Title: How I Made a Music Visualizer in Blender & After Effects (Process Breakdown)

Hey, how's it going? It's Joey, and I wanted to share my process on how I made this visualizer with essentially a marathon model.
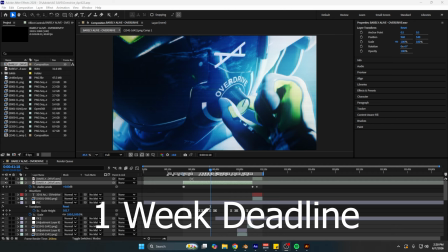And I gave myself around a deadline to complete this project.
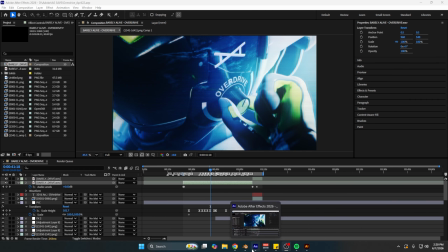Programs I used for this were Blender, After Effects, and then a little bit of Illustrator. I'll show that here in a sec. Got the idea from just listening to this, having music on my rotation.
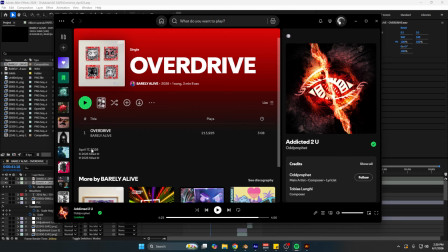I came across a song called Overdrive by Barely Live. It came out, roughly, 2 months ago as of this recording.
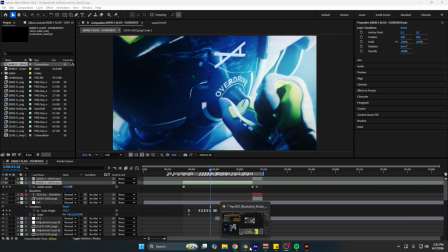And I got this idea of putting a knob on the side of the helmet. Let's dive into that. That's where it all really started.
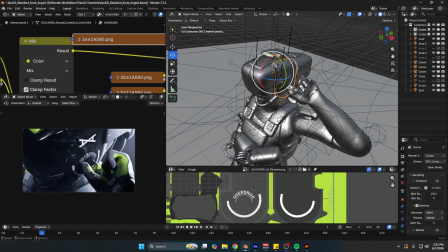So about when that song came out, or about like a month or two ago, came up with the idea as I was listening to it, like, what if we put a knob on the side of this character?
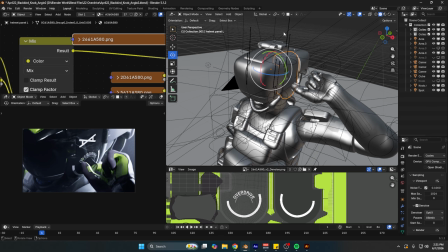And if you're wondering where I got this character from, I got it from this Discord called Marathon Model Ripping.
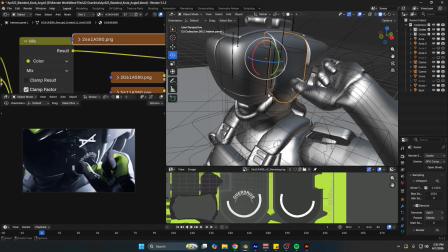A lot of cool and fantastic people in there that make some great work. I decided, like, what if we put this knob on the side of this character's helmet?
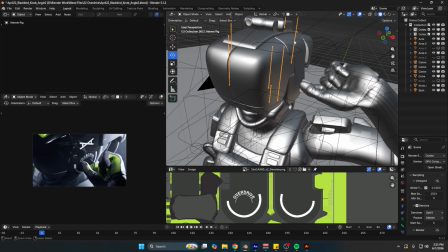Because as you know, in the game Marathon, this character Recon has this ability, and her
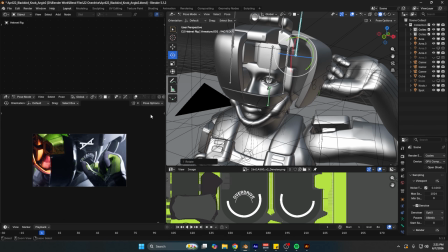helmet will open, the flaps will open, giving some sort of pulse that runs across the ground.
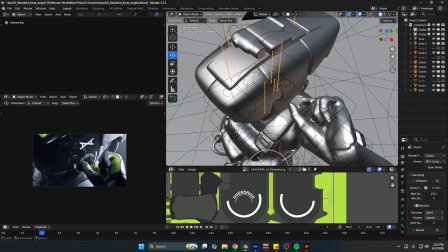What I did was I started modeling this knob first. It was just a basic knob.
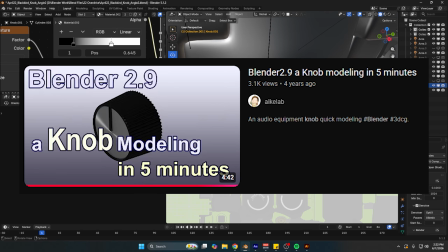I did kind of reference a video. I'll put a screenshot of the video I used up on screen.
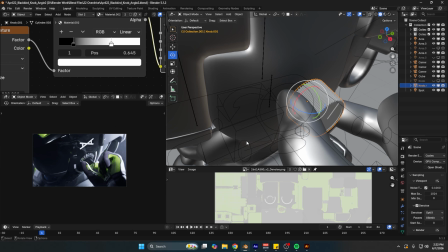But I kind of just followed that, made this knob, and then amended it to the helmet.
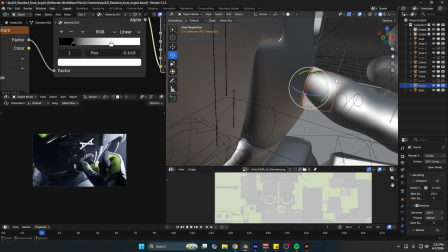And the way I did that was I took this snap right here,
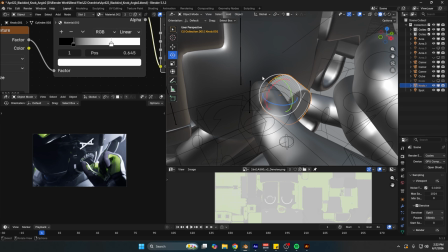but I'll get to that later in a sec because I kind of want to go to the overview of the texture,
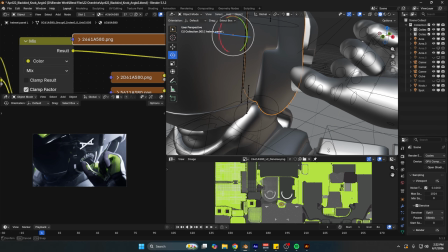and then I'll get to the process of the animation. So first thing I did was I decided to make this vector on the side of the helmet
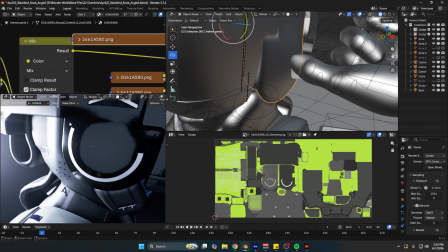because Recon has these like lines that go across their helmet like this, or you can see like other
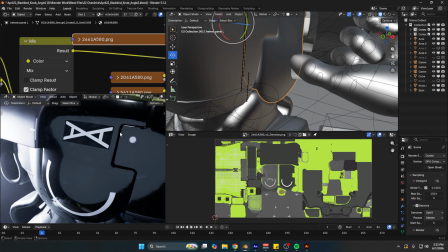symbols and graphic assets that are on the helmet.
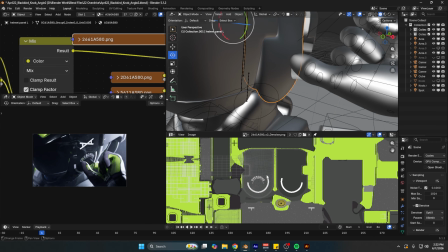So I decided to take the base color or the diffuse texture into Illustrator,
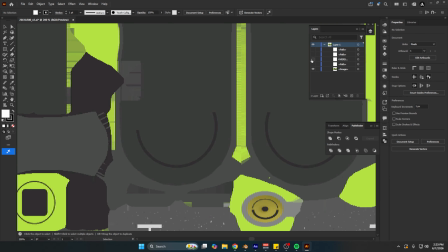and what I did was I essentially just made these vectors over pre-existing vectors, because the reason why I wanted to do it was,
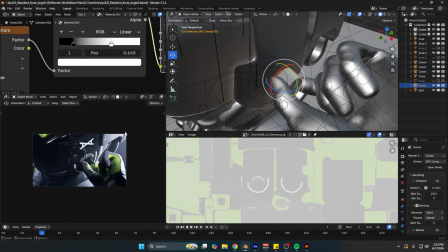you have a knob on the helmet, maybe give some type of indicator what is happening.
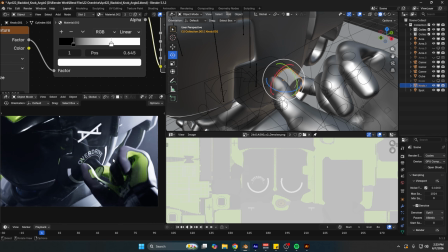So the song's called Overdrive, so I was like, what if I just put the song name on the helmet and it's like the character's going into overdrive essentially.
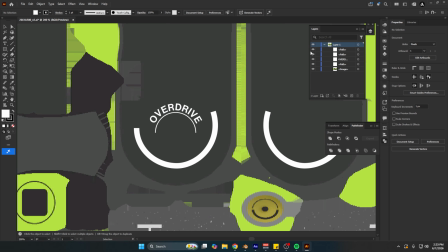So yeah, I just made this simple texture. I just took some circle shapes, and then I kind of circle projected this
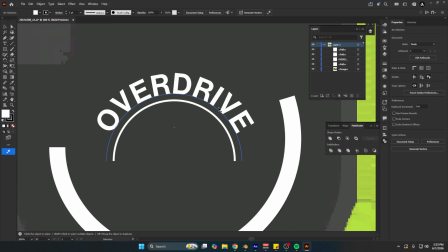text like this, made a little line to kind of indicate that the knob's spinning into overdrive.
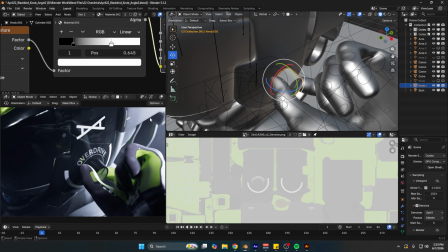And then all I did was just I exported this back out and I threw it into Blender.
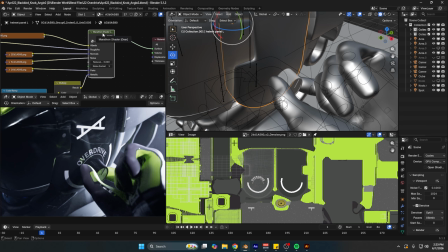Now these people have this preset. They've kindly set up these model and have these preset shaders and stuff like that in Blender.
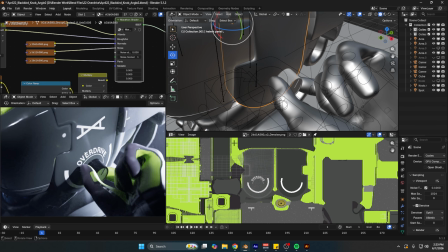So what I did essentially was if I take the metallic value off, this is what it looks like if you just import it into Blender.
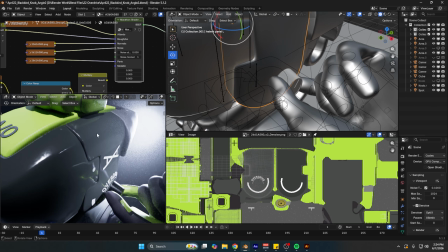It's kind of this helmet material, it's kind of gray, it's not really shiny, so I kind of wanted something reflective and a bit more dark.
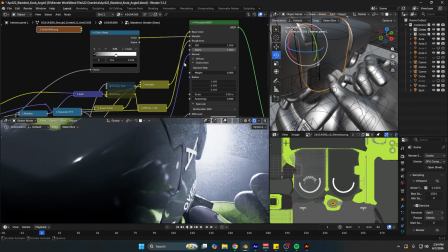So what I did was I just went to this node group, we kind of extend this out, and then I just plugged a color ramp into the metallic, get it how I wanted to get,
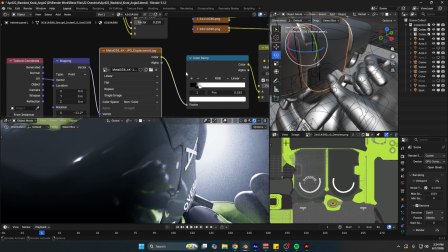and then plugged it back into the group input. And then all I did was I just took a metal texture or a metal displacement or roughness.
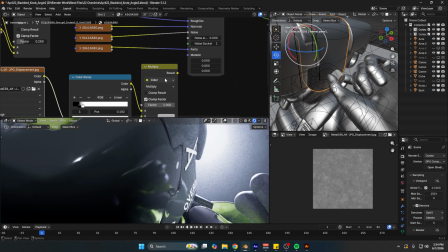Yeah, essentially just took this texture, plugged into a color ramp, plugged into a mixed color node, set it to multiply, and then I got this dark value.
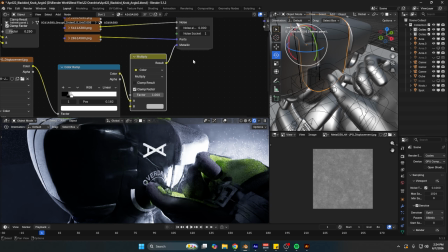You can see if I even put the metallic up, makes it dark. But I added the texture to give it a bit more, substance.
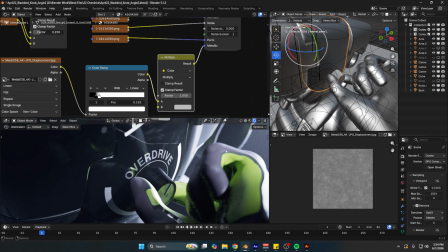That's what I essentially did for this.
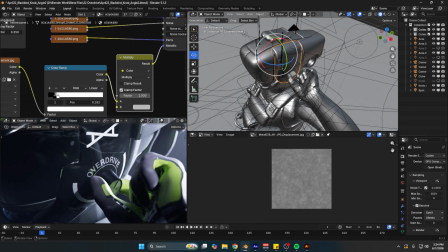And then part of the animation was I took this knob and then I just snapped it to the helmet.
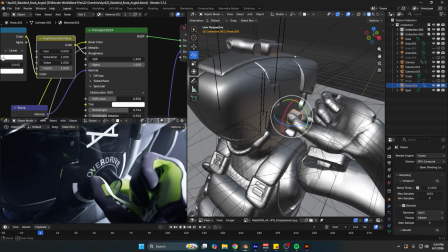I think I added a child of on the knob to connect it to the helmet.
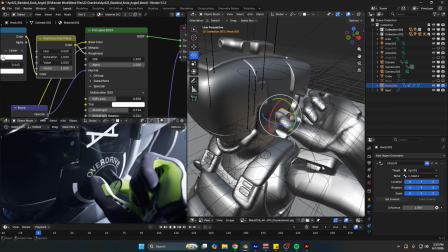So I don't know if it was just a child of constraint, put it to the skeleton that's already kindly rigged.
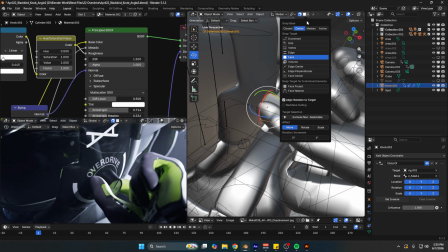That's what I did. And then I used this snapping. These are the settings I used to just snap it to the helmet.